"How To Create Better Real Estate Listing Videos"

One of my viewers, Mr. Tom, sent me a listing video that he wished for me to review after me reviewing my first drone video. So I'm super excited. This is the first one that someone sent to me. So we're going to watch it together and then I'll give you my thoughts on it, what we can improve on. I have not watched this video yet, so this is going to be a blind react. All right, so let's give this a watch and we'll see what we think.
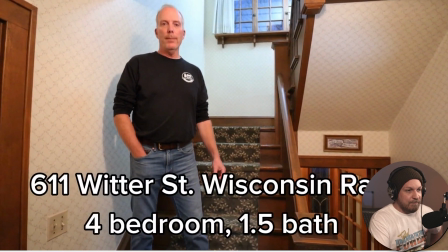Hey, Paul Schlafer with Moccasin Creek Real Estate. I'm at 611 Witter Street in Wisconsin Rapids.
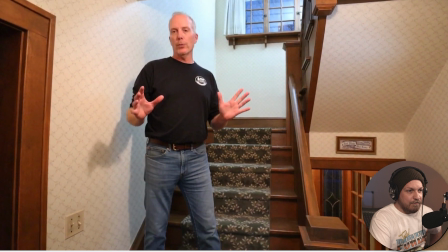It's a really historic home with original woodwork, fireplace, great location.
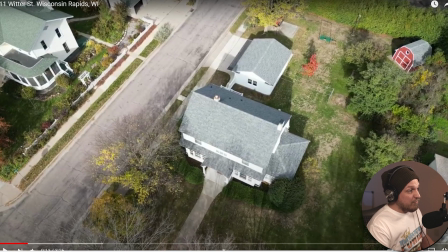Check it out.
So those intros are actually harder to do than most people think that they are. I would have done, I'm not sure if you have an ND filter or whatever, but I would have done outside, having your subject be, kind of a few steps up, kind of as like a wonky view where they're
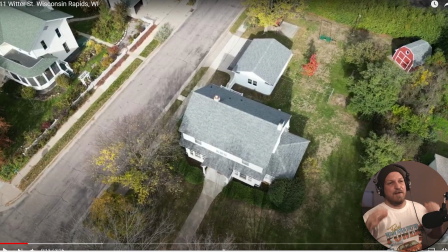kind of up higher. So the camera's tilted up. So they're kind of looking down. It's kind of uncomfortable for the viewer. Whereas if you did it and then like, I see that the front of this house is super beautiful. So just in the entryway, and then the intros, you want to have at least some thought go into them.
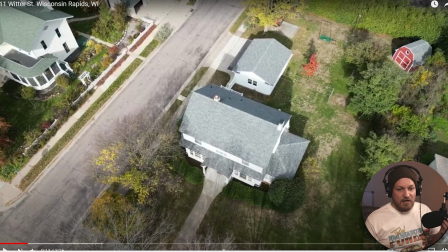And I understand how it is. Like sometimes you'll just be going to a listing and then the agent's like, can I talk on camera? And then you're like, okay, so you weren't prepared at all for it.
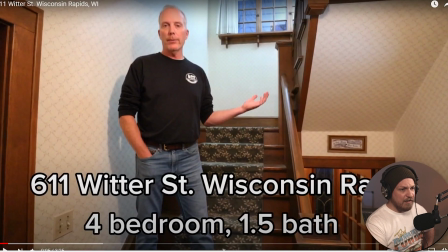Maybe it was windy outside and that's why you didn't do it. But for the future, if we go back and look here, this isn't a great place to do this introduction. And I would even have it be a wider shot where the camera is just on a tripod.
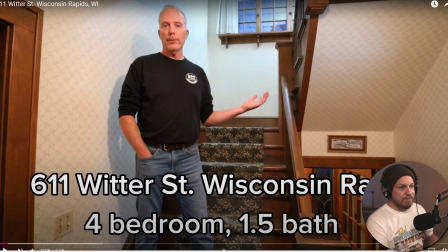You don't have to be holding on a gimbal it introduces some camera shake and all that. This is decent, but it definitely looks like no thought went into this portion of it. So it could increase tenfold in quality just by putting a little bit more thought into the set,
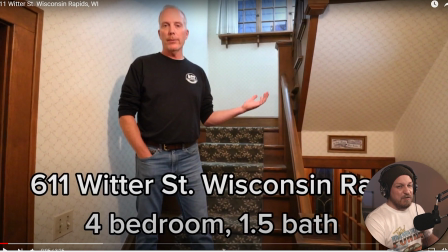especially when a subject is involved, especially when the beginning of a listing video is something like this. Then you'll want to put a little bit more thought into it because this is going to be the first introduction, the first thing that someone is going to see of this house.
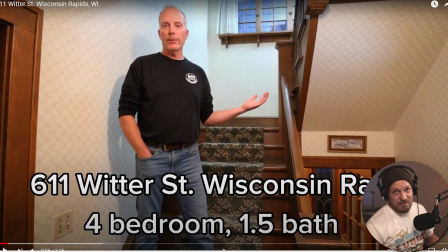So if this shot isn't good, then they might assume that the rest of the house isn't good and then they, won't watch it or whatever. It's decent. I mean, it's good. The audio doesn't sound terrible. I would have gone for a more pleasing set just to make it stand out a little bit more.
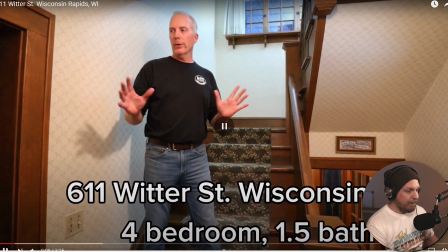So let's keep going. Really historic home with also, the introductions that I've done, they're a pain. They're a pain to do. I don't like doing them. Like every time an agent is like, should I do an introduction? I'm always like, you don't have to.
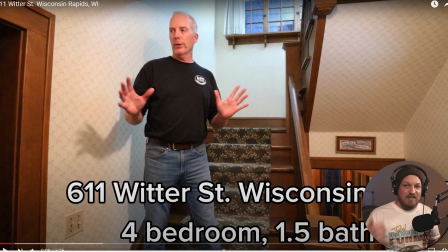If they insist on doing like an introduction, sit down with them beforehand and write down a script and have them run through it a few times, even if it's something simple like, welcome to 611 Winter Street, Wisconsin Rapids. This 4-bedroom, 1.5 bath is amazing. It's an old colonial style.
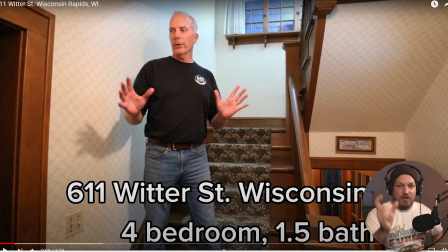Can't wait for you to check it out. As long as they can just get it going so you don't have to do a cut, you just want to run through it a few more times just to make sure they have it going. The only time you would film it on a gimbal is if they want to do a thing like they're walking down the street towards the house and then you're walking
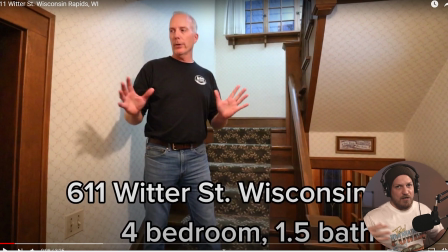backwards behind them and then they're talking like situated in this beautiful historic neighborhood with lake nearby,
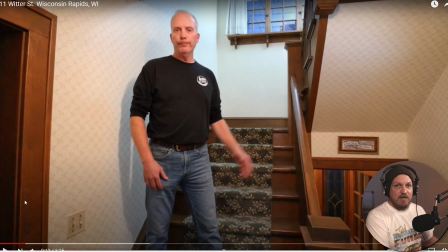that kind of stuff. So let's keep watching. Tom, you said that this was your third time ever using the drone in a listing video.
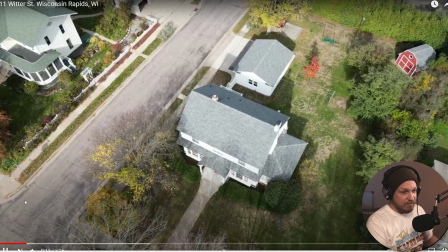So congratulations. Hats off to you. It's you're getting good. This one, it's a really good shot.
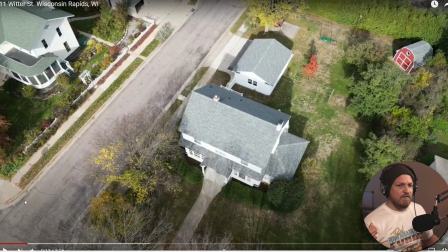I'd be interested to know what frame rate you're using because it looks a little bit choppy. Whereas if you film it in 60 frames per second and edit it on a 30 FPS timeline, and then depending on what video editing software you're using, whether it's Final Cut Pro or DaVinci Resolve or Premiere Pro,
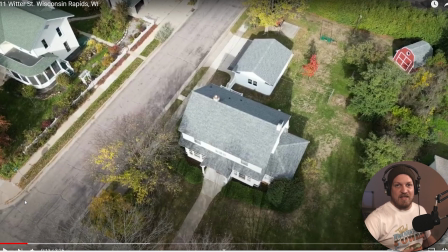I'm just going to go on a limb and assume that you're using Premiere Pro. When you import that footage, the 60 frames per second footage, you'll want to interpret the footage. You have to right click in your little media file in the bottom left, right click on the source media that you want to change, right click and hit interpret footage, and then it'll give you a desired FPS. Change that to 30.
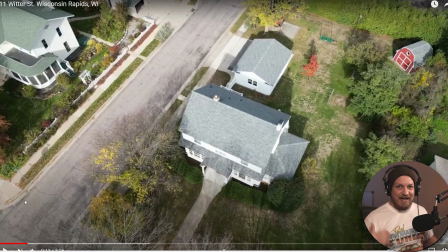So then it'll slow the footage down by half. And then that will give you the 50% slow-mo. That's a lot smoother. This looks like you might have filmed in 30 frames per second and tried to go a little bit slower, or maybe it's just the compression of the video, whatever, but there's just a little tidbit for you.